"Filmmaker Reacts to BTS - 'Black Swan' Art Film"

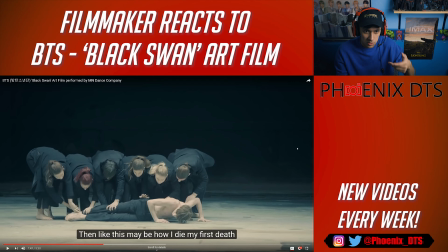4:10 This is this is only one light source by the look of it, you know, it's just the thing up in the sky the skylight and that's it
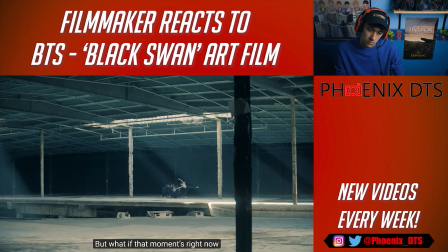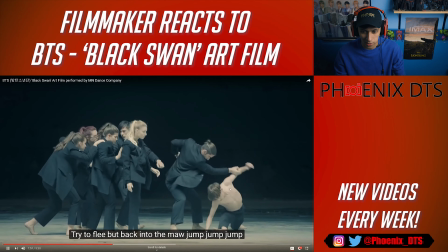4:25 This dude's flexible, hell.
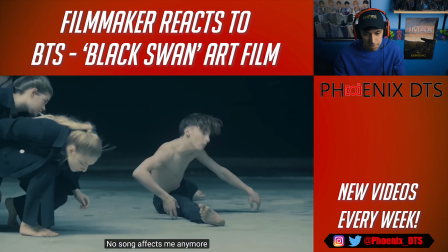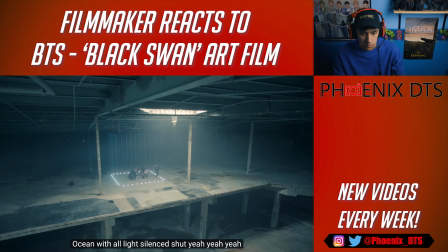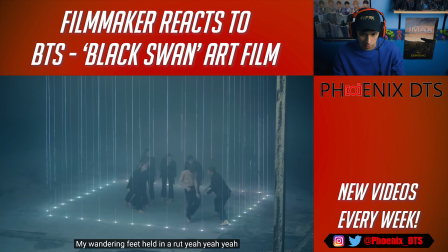4:38 Now we got an echo light.
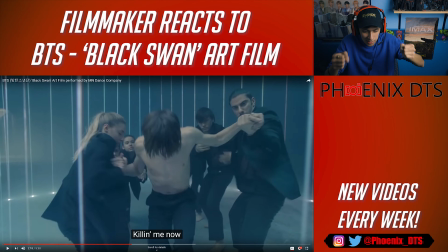4:46 so now we actually get into there and then we get the guy with the steadicam moving in he's in there with the action with them before it was just a bunch of static shots from
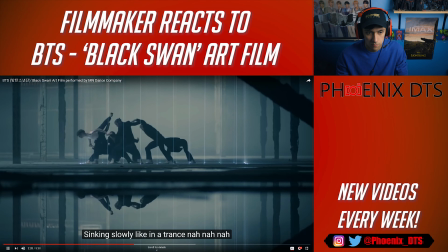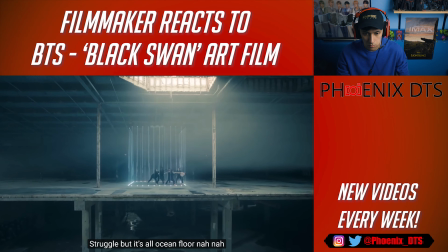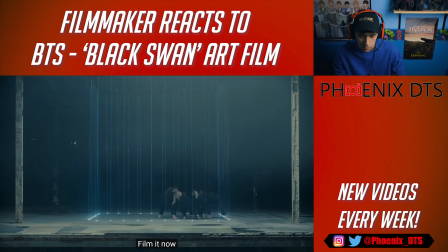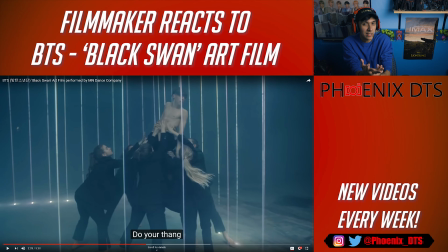5:10 it's like you're trying to break free from a cage but like they're not letting and that's what i'm getting from it um also want to note that there's a lot of like processing on all the vocals and everything so like i tried to like figure out who's singing who um so if you
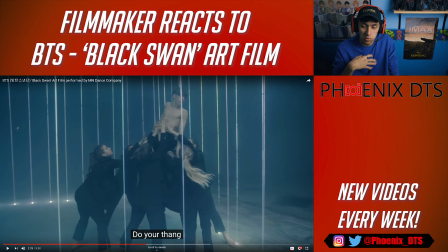5:26 guys know any reliable vocal lyric videos please send them my way not just like uh guy gucci or whoever the first person is that sends them out because they're not accurate and i know that they're just doing it just to put it out as fast as possible to get those views i don't
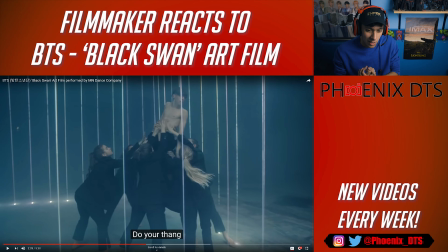5:41 blame them I do that thing sometimes too, and I'm not as in-depth, but just like I'd like a authentic Like actual breakdown of the lyrics to know who's singing when I know there's doubling up a lot of the time But those other lyric videos aren't that reliable. So if you guys got good videos send them my way, please
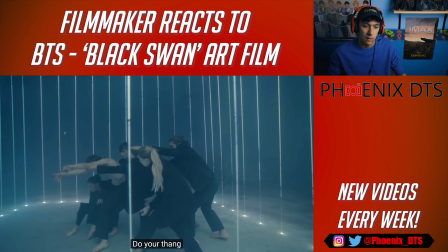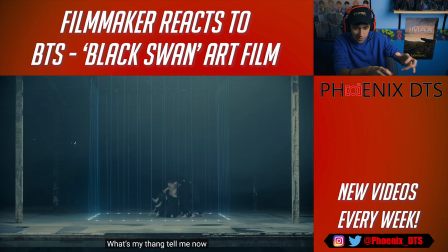6:05 He's like floating amongst them
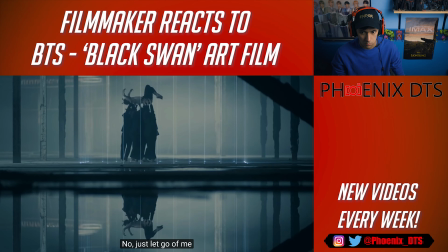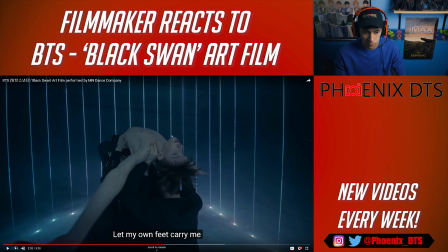6:18 I'm also seeing now a lot of fog in here, so they probably just pumped in a bunch of fog from a fog machine just to make it look more dramatic, because then the light reflects off the fog a little bit, creates more atmosphere.
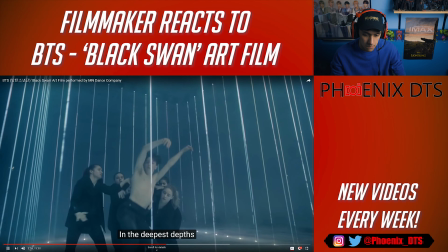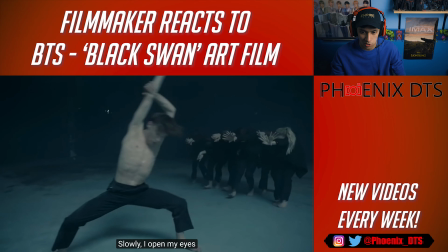6:35 The cage is gone.
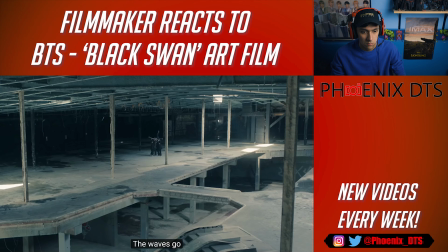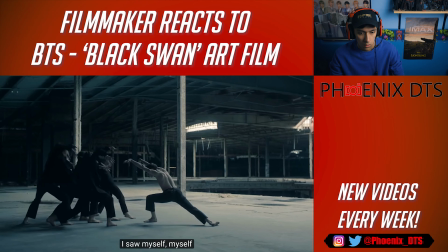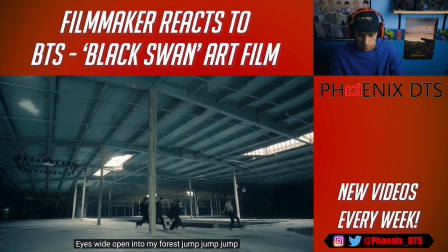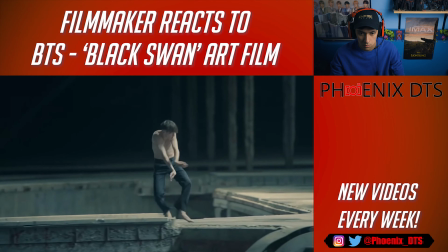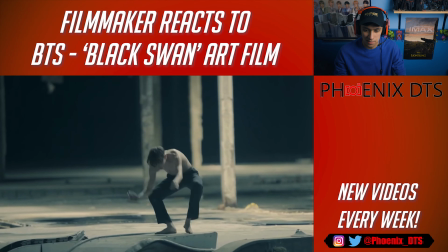7:08 I Can see Jim into in this kind of dance stuff like it's right up his alley
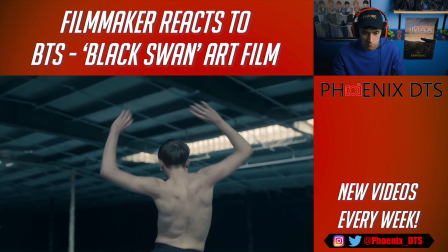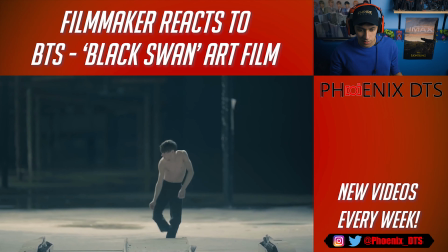7:21 Those strings are very horrifying and unnerving now
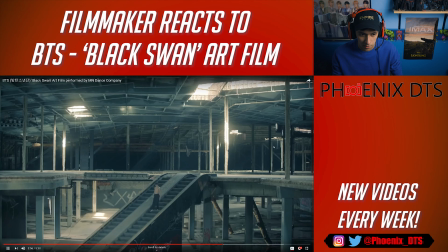7:32 the steps are really filling the soundscape I don't know where the other dancers went